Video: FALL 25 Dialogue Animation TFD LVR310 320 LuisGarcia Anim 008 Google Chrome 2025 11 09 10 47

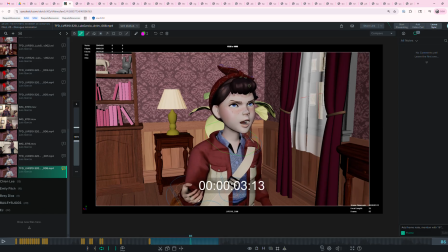16:00 I would maybe plus this pose by like swinging the hand out a little bit instead of leaving it in, because it feels a little bit like this angle and this angle on the wrist. That feels a little bit broken or incongruous.
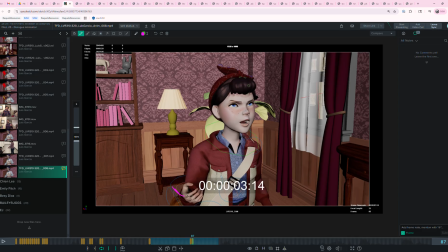16:15 So I would rotate it where, I'm not sure how successful my drawing is going to be, you know, of this, because it's a difficult angle, but just maybe getting that wrist turned out a little bit,
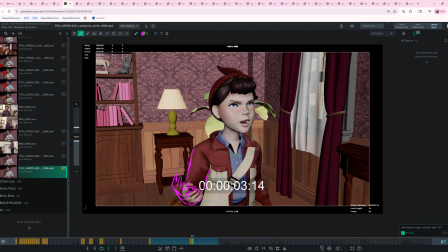16:33 maybe like the trick to making that feel a little bit more natural. Another thing is we're getting a lot of drift on the neck towards the end of this, like it's like really smooth and everything.
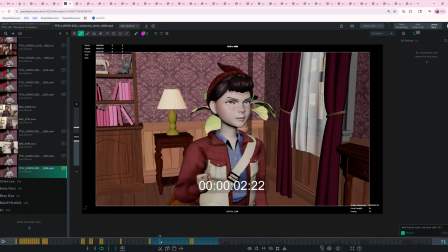16:52 And I think maybe to like with the body going up like this and then going down and then coming back, this is another great opportunity to keep that neck rotating forward throughout the whole thing,
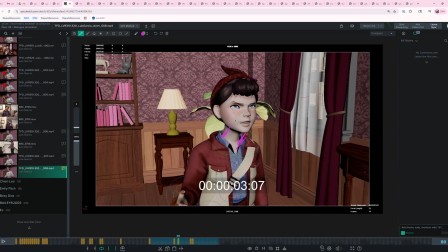17:07 you know, like by here the neck could be forward, the head would be forward with it, and then it's going to feel like a bit more earnest, right? A little bit more like,
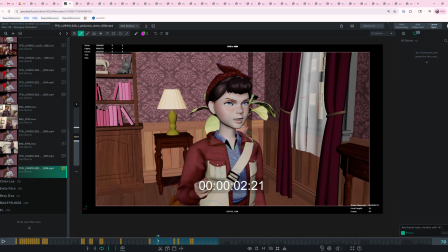17:25 yeah, I don't know. That would be my suggestion, is to offset the neck a little bit more and the head a little bit more, and that also might help you with this like drift problem that you're having at the end. I don't know that you need to like drift back up into this pose at all.
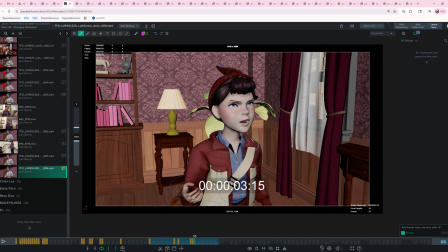17:44 Like you could just kind of say you believed in them, have a little bit of like a settle, but then just like hold whatever your frame is here. And you don't really need to return to a more upright pose.
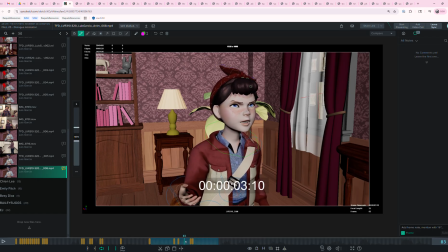17:57 But yeah, I'm seeing a lot of like drift on the chest rotation and the neck rotation and the head rotation here. Like it all just feels a little bit like the computer has been left to do the in-betweens, and we just get this quality of motion here that is just not a very real
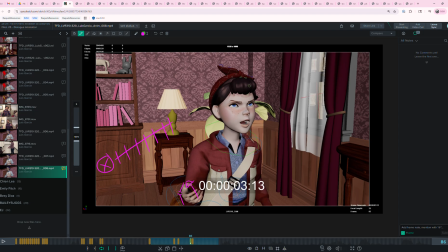18:17 looking spacing or timing on that stuff, you know.
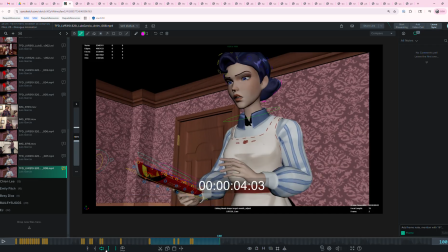18:22 All right, let's move on to the next bit of the mom.
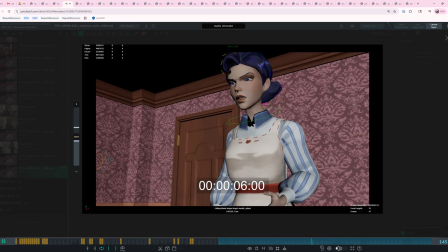18:32 These are not heroes. If they were, your father would still be here.
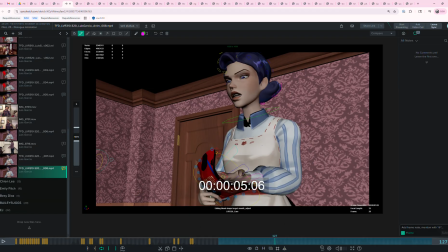18:37 These are not heroes.
So what I'm seeing on this phrasing is there's like 3 major phrases.
These are not heroes.
So it's on heroes, father, and be here.
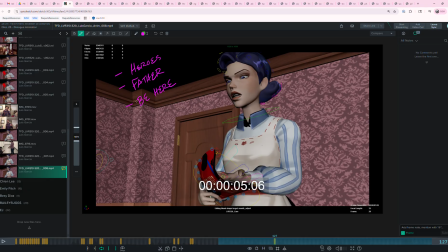18:56 And I feel like all 3 of these are kind of having equal weight and equal size. And I think you need a little bit more variation to make some bigger and some smaller. So you have to figure out like where is the big emphasis that you want in this sentence, and it's not necessarily just based on the audio read.
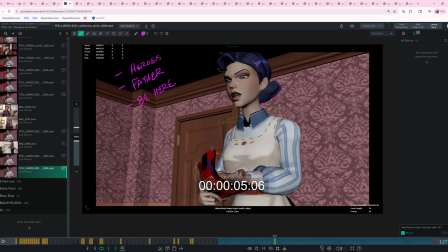19:16 It's about you putting yourself in this character's head and trying to say what's the subtext of this, and which one does this character care about most? Which one would this character want to emphasize the most with the child in order to make their point?
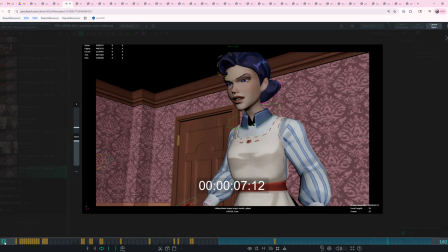19:33 Heroes. If they were, your father would still be here. These are not heroes.
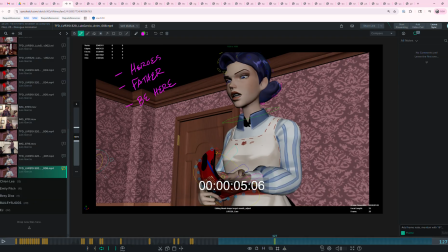19:38 If they were, your father would still be here.
I would suggest that maybe father is the smallest of these 3, because it's good to get an emphasis on father, but she's not really trying to say anything
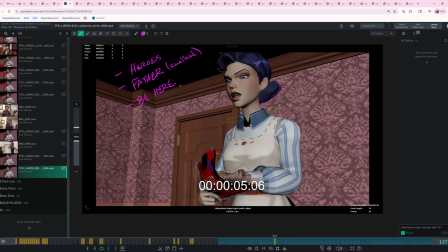19:57 specific about the father. She's talking more about heroes and the fact that the father's missing, right?